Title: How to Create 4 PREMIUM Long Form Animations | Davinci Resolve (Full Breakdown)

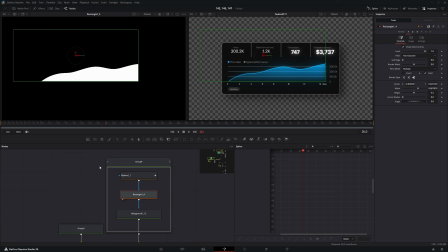So we set where it stops, as you can see right over here, which goes into another background,
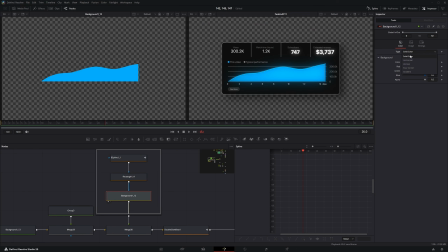which is also the exact same shade of blue, but this time is a gradient instead of a solid color. Merge on top once again. We have a glow node right after it, so it glows a little bit, and we combine this on top.
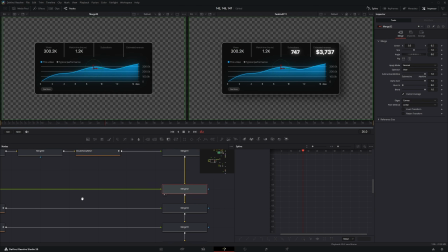We have these two texts over here, which we combine it on top, and we have these two counter texts,
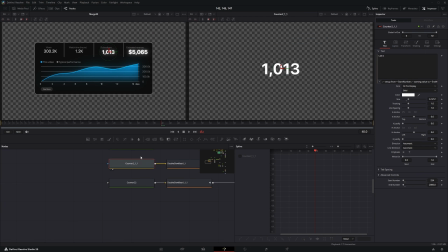which we also combine and change their position from the merge nodes. So how I created this counter animation right over, it's basically just a text node right over here. We right click on this and click on expression.
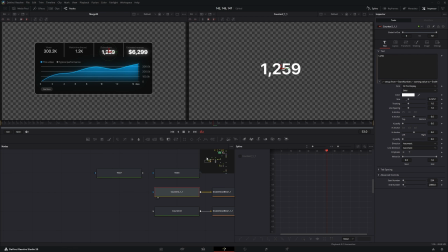After that, we want to click this specific line of code, which is going to give the text this property to change its number from one point to another.
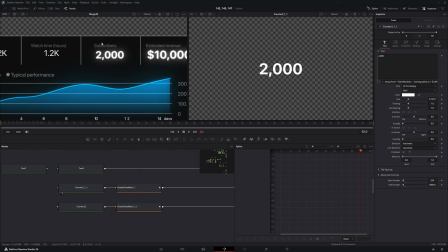And we have two of these, both for subscribers and for estimated revenue.
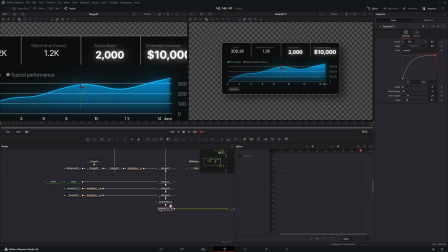We have both of them combined, and we completed the graph. After that, we have a follower text animation.
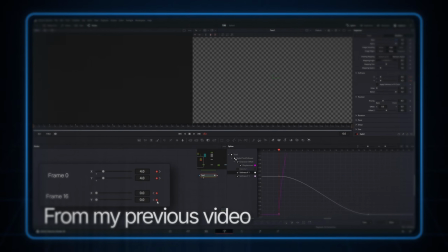I'm not going to cover how I created this because I covered it in my previous video, which you can go and check it out.
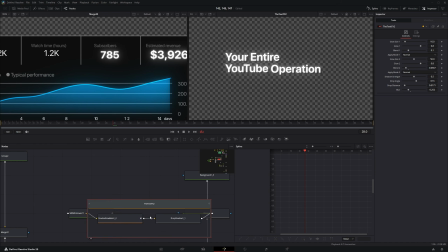After this, we have this group over here, which is just a layer of glow and a drop shadow. We add this on a transparent background once again, and we change its position from it, and then we combine both of them together like this and these positions.
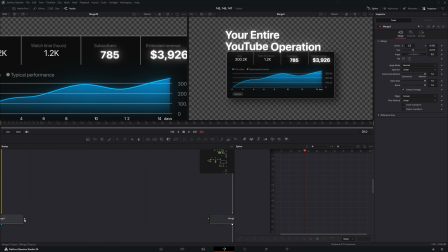And after that, we take all of this and we add it on top of the character right over here,
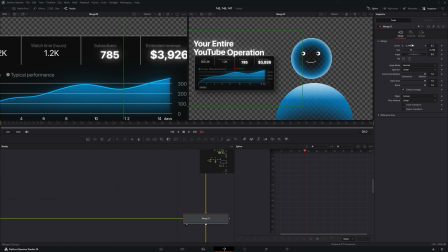and we change its position and its size to the side of it, just like that. Okay, so moving on, we have these two elements right over here merged under our scene to give it a little bit more depth and to make it look a little bit nicer.
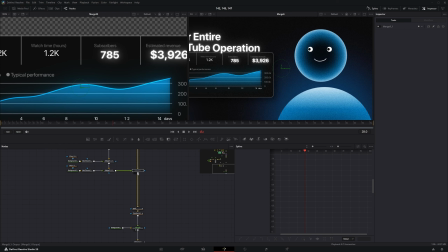So this, if you select everything, this is what it looks without it, and this is what it looks with it. So it just gives this cool glowy effect that just gives the image much more depth.
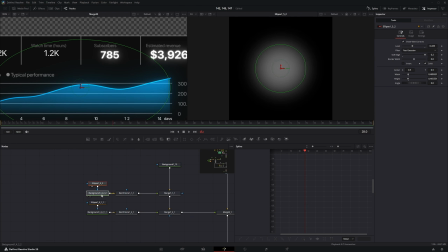So how they create it, so I have an ellipse with a soft edge which goes into a background, which I set its color to this blue.
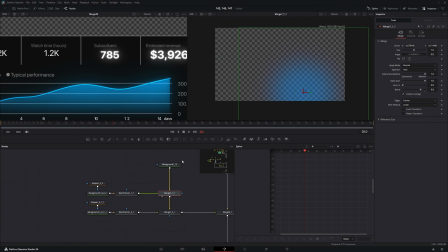After that, we merge this on top of another transparent background, and I move the first circle in this specific position right over here, and I also move the second circle in this other position, and I also made it a little bit smaller.
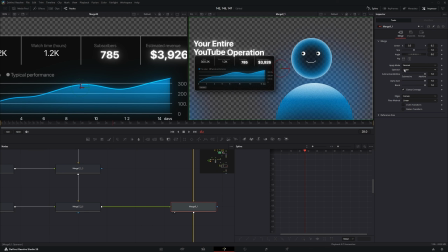Then we have everything and we merge this over our composition, and we change the operator from over to under, so it's not over the character and it's beneath it instead. After that, we have the camera movement. So we have two transforms over here.
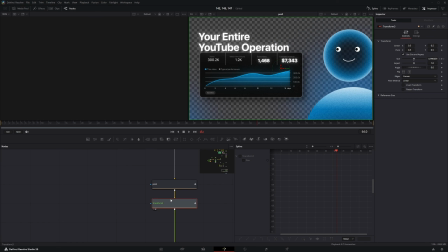One of them is a slide, as you can see, and the other one is a zoom out at the end. So if I select both of them inside of the spline, the first transform is a slide, the second one is just a zoom out. I could have done this in just one transform, but I don't do it because if I have multiple animations and multiple kinds of movements,
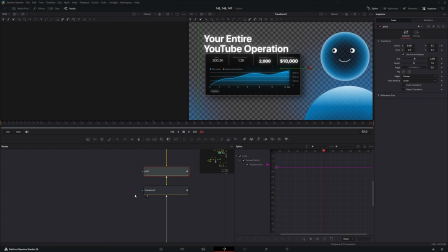it's going to get very complex very fast if I do everything in just one. So I choose to keep every single movement separately. So the first transform is basically just a slide. So we slightly zoom into the composition.
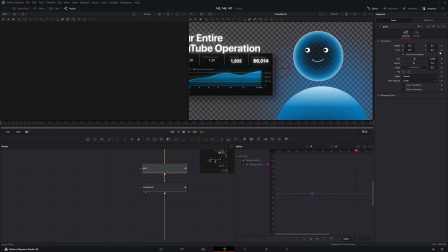We go to the first frame, we keyframe the center, we go like 40 to 50 frames ahead, then we change the center so the graph ends in the center of the screen.
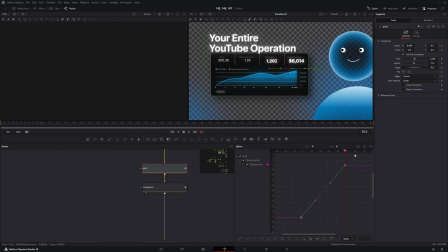Then we have this spline graph right over here. We select everything and we press S on the keyboard to smoothen out the graph, and we just drag the graph like this. So to create this smooth animation right over here, so it starts slow, it gets faster, and then it goes slow once again.
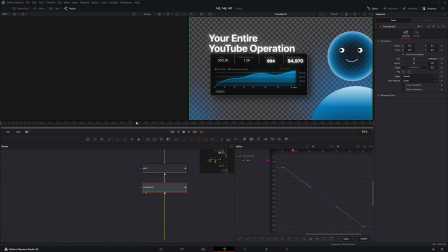After that, we have a transform, which is basically just two more keyframes, keyframing the size, and it gets smaller and smaller until the end of the video. And we smoothen this out once again, and we create this curve, so it starts getting faster and faster and faster, being the fastest on the last frame of the animation.
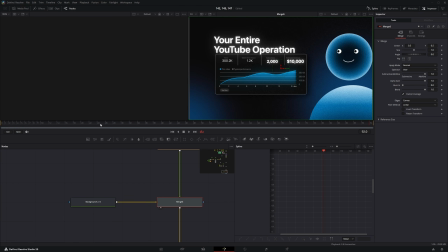After that, we have a gray background, which we set it under everything to finally complete the animation, and it's going to look just like this, as you can see right over here. Something very important for this and for every single node inside of this animation.
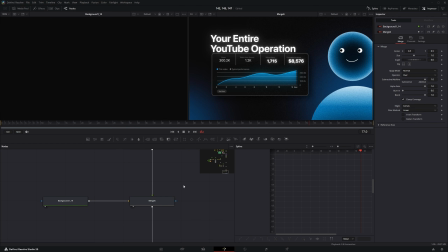Okay, so something very important about merge nodes is this: we have three inputs, as you can see right over here. One is yellow, one is green, and one is blue. Let's start with the yellow one. If I hover this over, you can see it says background. If I hover over the green one, it says foreground. So background means it's the layer under, foreground is the layer over.
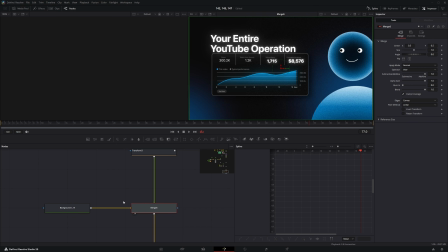So what goes into the yellow is under what goes into the green.